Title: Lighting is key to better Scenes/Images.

Now, if you guys are interested in any of the lights, I'll leave them in the description below with the details on what they're doing. I don't really want to talk about the lights. I just want to talk about what the lighting does in this video. So big difference, right? On, off.
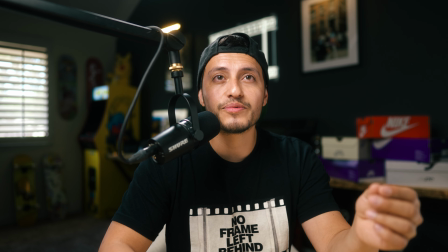(4:18)
That's the hair light, hat light, whatever you want to call it. Now, the next thing we're going to do is these shoes back here on the side of me.
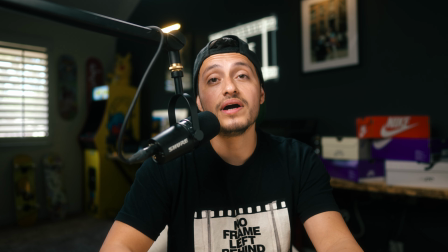(4:26)
Those are cool. It doesn't look bad, but why not give it that extra pop? Why not just touch it a little bit?
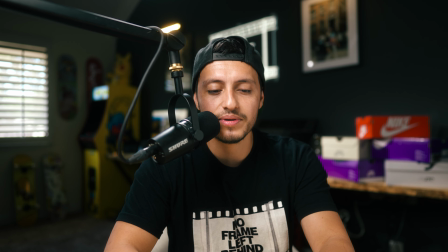(4:31)
Bam. Now it's a little bit blown out, actually. Let me dim the light a little bit. So I'm gonna go to, let's go 5%, 4%.
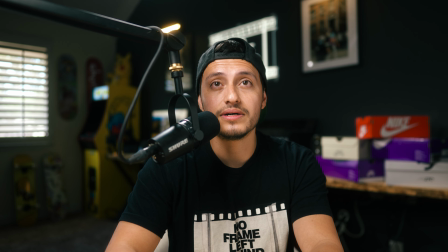(4:38)
So that's off, and that's on. Off, that's on.
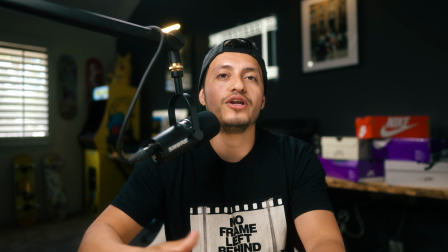(4:44)
The little details, I know it's not like, oh my God, it's gonna change the scenes.
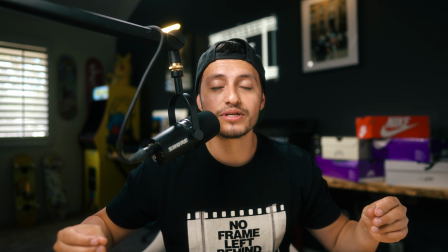(4:49)
However, guys, those little details is what makes an image better and better and better.
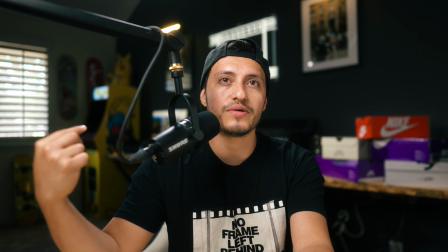(4:53)
Notice there's an arcade machine back there, right? But it's dark in that little area.
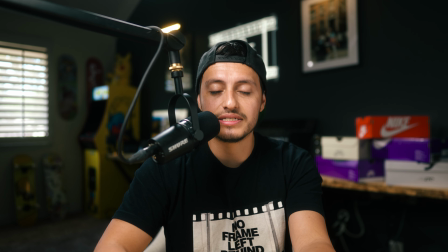(4:58)
So I'm about to turn it on as far as to just give it a light coming out to motivate the arcade.
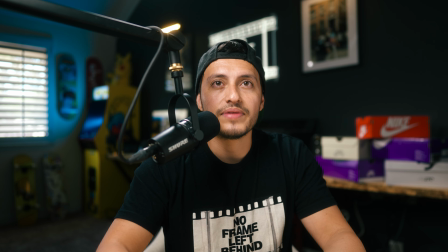(5:04)
So we're gonna turn it on. And now see how it looks so practical, so normal?
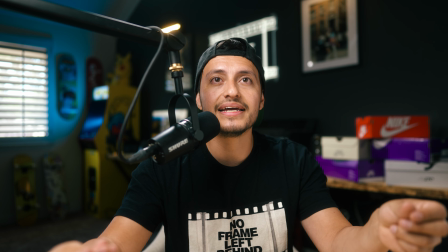(5:09)
It looks like it's coming from the game. And that's what I mean. You gotta motivate things. So it was cool the way it was, but it was so dark and it's an arcade game.
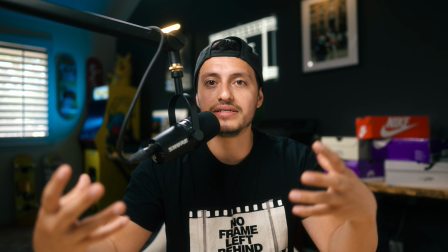(5:16)
Don't you want to like maximize your arcade game, give it the image it deserves? Well, those are what little things like that does.
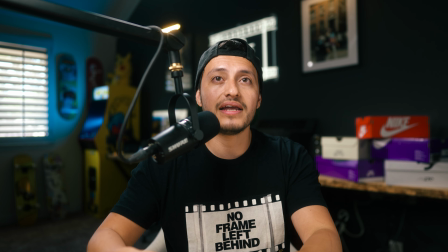(5:23)
That was a tube light that I just threw in there, and now that gives it a vibe. For the most part, this image is cool.
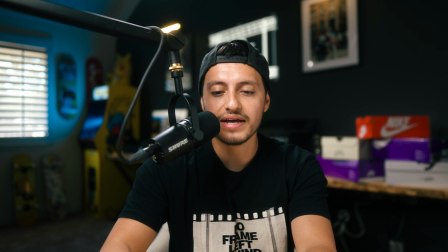(5:28)
Like, you know, you could live with this. For me, it's just more of like, how do I make it a little bit better? And the last light that I have, which is a Pavo bulb on a lamp, I'm gonna turn it on. And you guys see where I placed it. Is right. You guys see the skateboards on the bottom? I'm gonna turn it on, and I'm gonna turn it off.
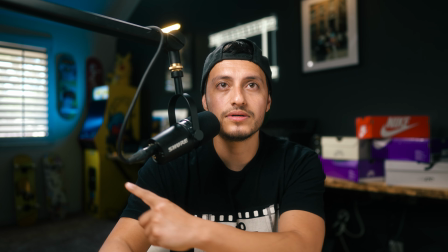(5:44)
You guys see it? It's on right there on the bottom, right there.
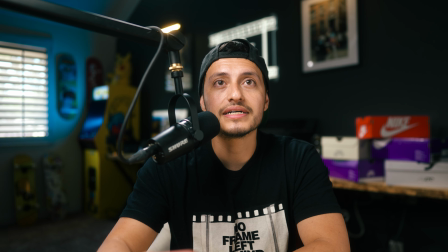(5:49)
So the reason why I wanted to put it there is, again, it motivates the light as it's coming from the game.
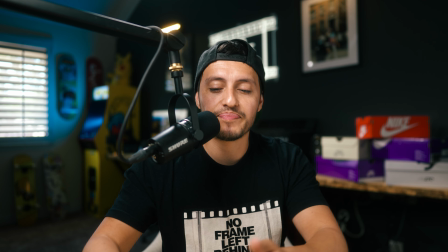(5:55)
I wanted more blue. I wanted more pop. It's cool without it, right? But why not just add a little bit more just to kind of fill it in and just give it more of a vibe? You guys could have it off. That's preference again. The reason I'm just showing you guys these little things. So always when you guys are shooting a video, always look at the little things. Don't just think, oh, let me just place it and that's it. No. And then there's another thing you guys got to understand. It's the power of controlling your light. It's not just about putting lights and put them everywhere. If you don't understand how to control your lights, they're gonna bounce everywhere and they're gonna be connecting with each other, like the gradient. So you guys know what a gradient is on colors. Like if you do white and black and you do a gradient, it's gonna slowly fade, right? Well, that's what you're gonna do if you don't know how to control lighting. You could put blue light and a white light, and if you combine them together, what's that gonna be? Like a teal. So it's gonna be fighting each other. You don't want them to fight each other unless that's the style you want to go for, but you always want to control lighting. So you got to get modifiers. You got to get like egg crates, grids, anything really that's going to allow you to control it. You guys can even get the black wrap that you guys can wrap around the lights just to direct the light exactly where you want it to go. You don't want lights to just be bouncing everywhere and just hitting everywhere, because that's how you don't use lighting. That's just how you just throw a lighting and you just let it be, and image is going to be very flat and dull, and you want to have power when it comes to controlling. Yeah, this is the lighting that I have here. It's not bad. Of course, there's always ways to improve it, but for now, it was just really to show you guys the power of it and how it, you know, you're able to enhance it. So right now, I'm actually about to turn everything off, including the practicals, except the key light. And you guys are about to see the biggest difference before and after. So let me go ahead and show you guys.
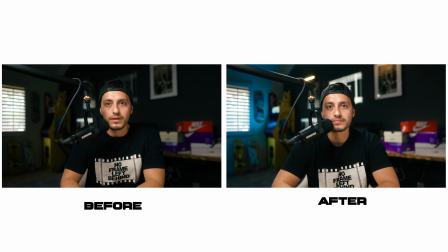So you guys saw the difference, right? And not all the time you guys have to use film lights. You guys can use practical lights if it's for a YouTube studio for those head talking shots, right? Like those are Home Depot lights on top of the picture frames. Those are 20 bucks. They're very cheap, affordable, and again, it just helps enhance and it makes it easier for me to light up for my scene, and it just adds those extra elements that I want for my videos. I love lighting, and I'm always trying to figure out how can I make it better for the next time. And for this time, this was actually my first time trying it like this. I don't know if I'll tweak it. I probably will. But for the most part, I just wanted to show you guys the importance of lighting, because that is what this channel is about.